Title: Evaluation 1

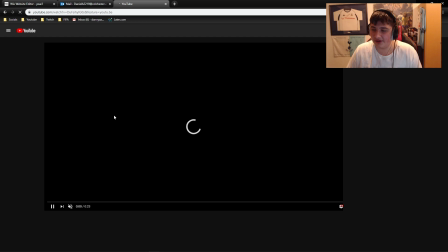(16:21)
We didn't really, like if I played this, I'll play it quickly.
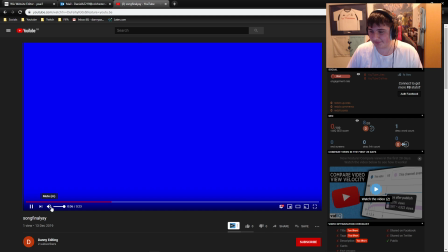(16:28)
Looking for. So yeah, like trying to open doors. Like if I do that when someone's talking about like a cow getting slaughtered, it would kind of lose its effect.
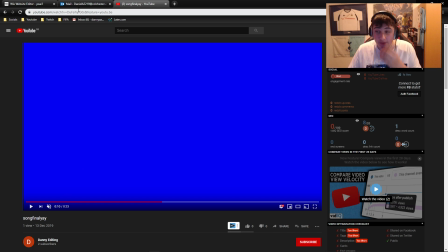(16:41)
It will make it a little like more comedic in my opinion. So, but however, I will definitely use this for future projects 100%.
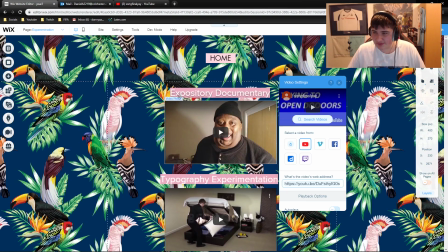(16:48)
So that's the end of experimentation. Experimentation's always the fun part in my opinion.
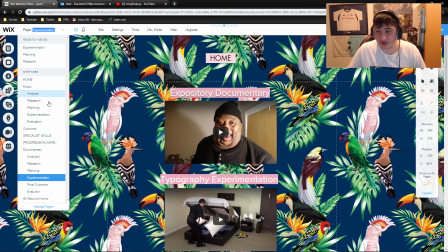(16:54)
Then we move on to the creation of the final outcome.
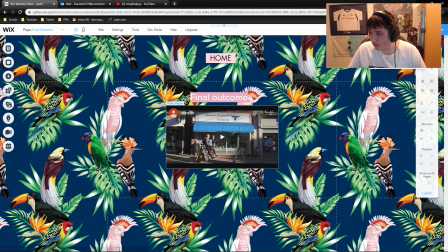(16:57)
Now, what I will show you is, I won't play it all obviously, but it's around 13 minutes long.
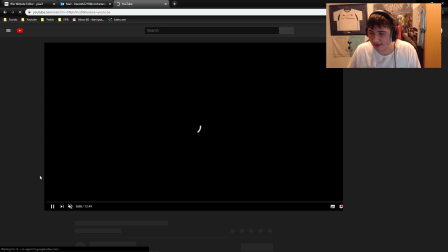(17:05)
And I think it went quite well. Like, there's a lot of things I would change, don't get me wrong.
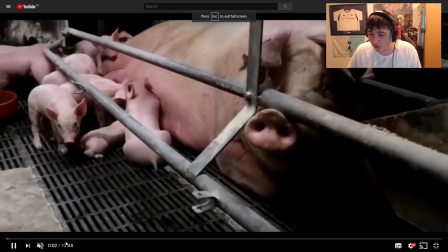(17:11)
But I think overall, it went pretty well.
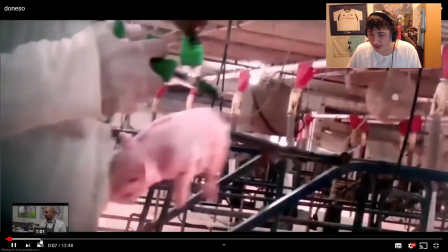(17:15)
One thing I do like a lot is when Adam's talking, the butcher.
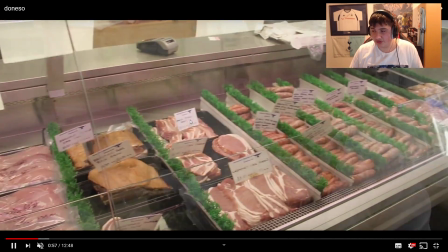(17:21)
One thing I did like is we use a lot of B-roll, so he's talking,
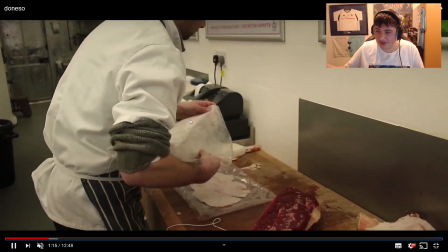(17:26)
and then over when he's talking, we use B-roll of him preparing food, like stuff like that.
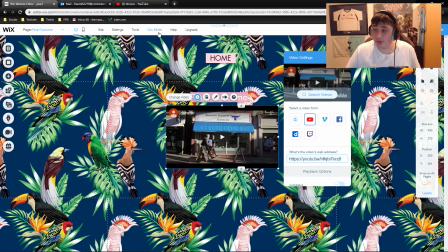(17:31)
Yeah, I'm really happy with how the final outcome turned out.
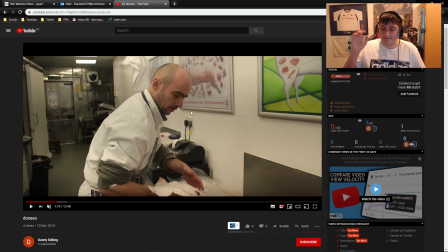(17:36)
One thing I would definitely change next time is I'd either try and get more footage,
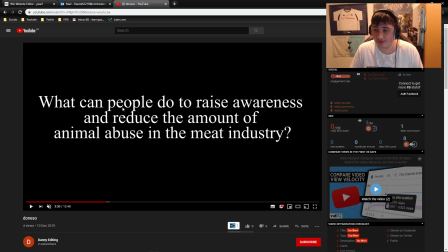(17:44)
because I had to resort to, so this is an example of just white text and black background. Obviously, I would prefer to do a little bit more of like fancy techniques, stuff like that, but I didn't want it to be overused. I didn't want to do it every single text, so I kind of didn't do that.
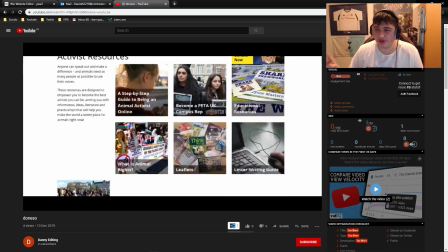(18:00)
However, one thing I do want next time is I resorted to using just like screen recordings of what I was talking about.
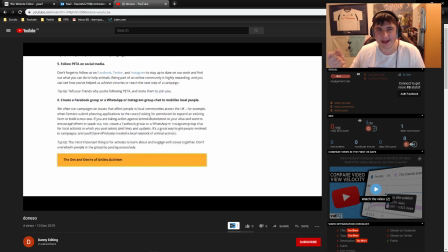(18:06)
I would rather go out my way and try and get actual videos like of the events.
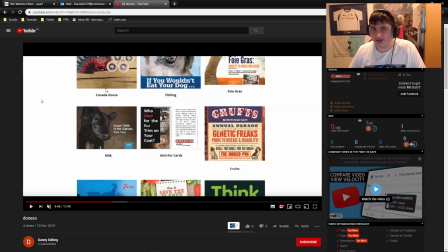(18:12)
So say I'm talking about Peter saying animal cruelty is bad or whatever. I'd have a video or like stock footage of animal cruelty going on in the background, not just a screen recording of what I'm talking about.
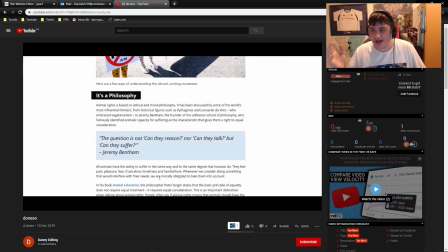(18:26)
I feel like it would have a lot larger effect if I actually use what I'm talking about.
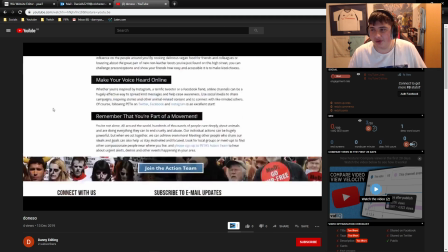(18:32)
Like, even though it is harsh, I think it would make the effect a lot stronger.
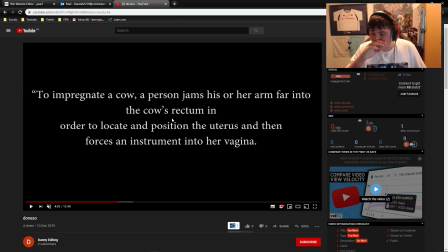(18:38)
But yeah, overall, I believe the creation of the final outcome went to plan. It definitely went how we planned, near enough. And then overall, I say the main big target is getting enough footage and not resorting.
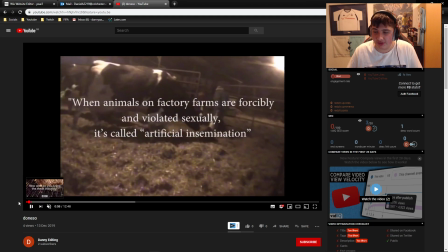(18:56)
So as you see, this is all stock footage, so even at the start, I think the main,
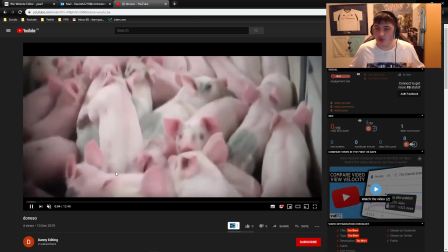(19:01)
obviously I can't go into a slaughterhouse and just get a camera and film it, but yeah,
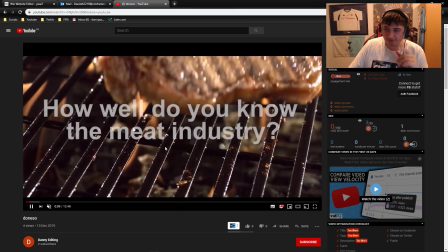(19:06)
I think the main target looking forward is definitely getting more footage by myself and not relying on stock footage.
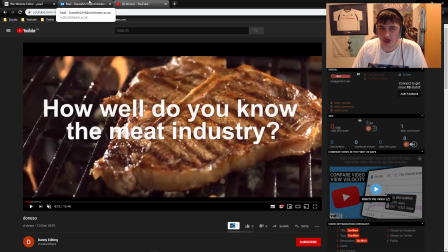(19:12)
I tend to always say that, but yeah, next project I really want to just make sure like 95% is just my recording and not just resorting to stock footage all the time. I want to make it a lot more independent. And yeah, I think that is really mainly the only target to set, is use my own footage.
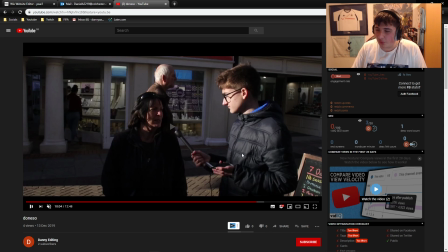(19:31)
Maybe I could... One thing I did want to do in the interviews is... We only got 2 answers, so I couldn't really do it. But say King asked a question, what do you think of meat, right? And then...
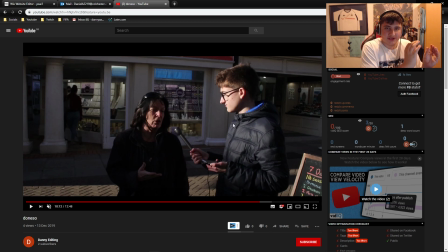(19:47)
So I'd get half of one person's answer, and then put it up, and then do another half of another person's answer, and then put the other half back, if that makes sense. However, we only got 2 answers, so I kind of just went person 1, person 2.
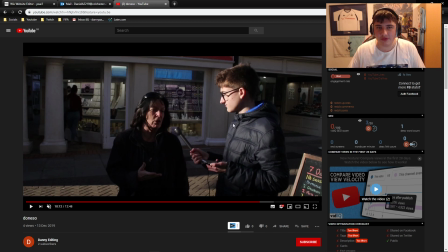(20:01)
That's what I didn't really like mix them between. One thing, if we're going to do interviews, hopefully get a lot more, and then like clip them all together.
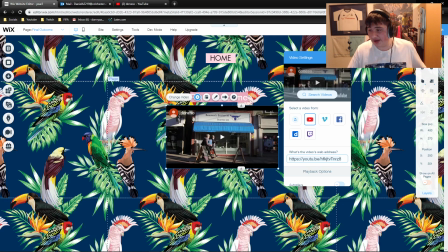(20:07)
So if that makes sense. But overall, I am actually very happy with how the final outcome went, how the whole project went. Looking forward to the next project, and hopefully that's a good enough evaluation.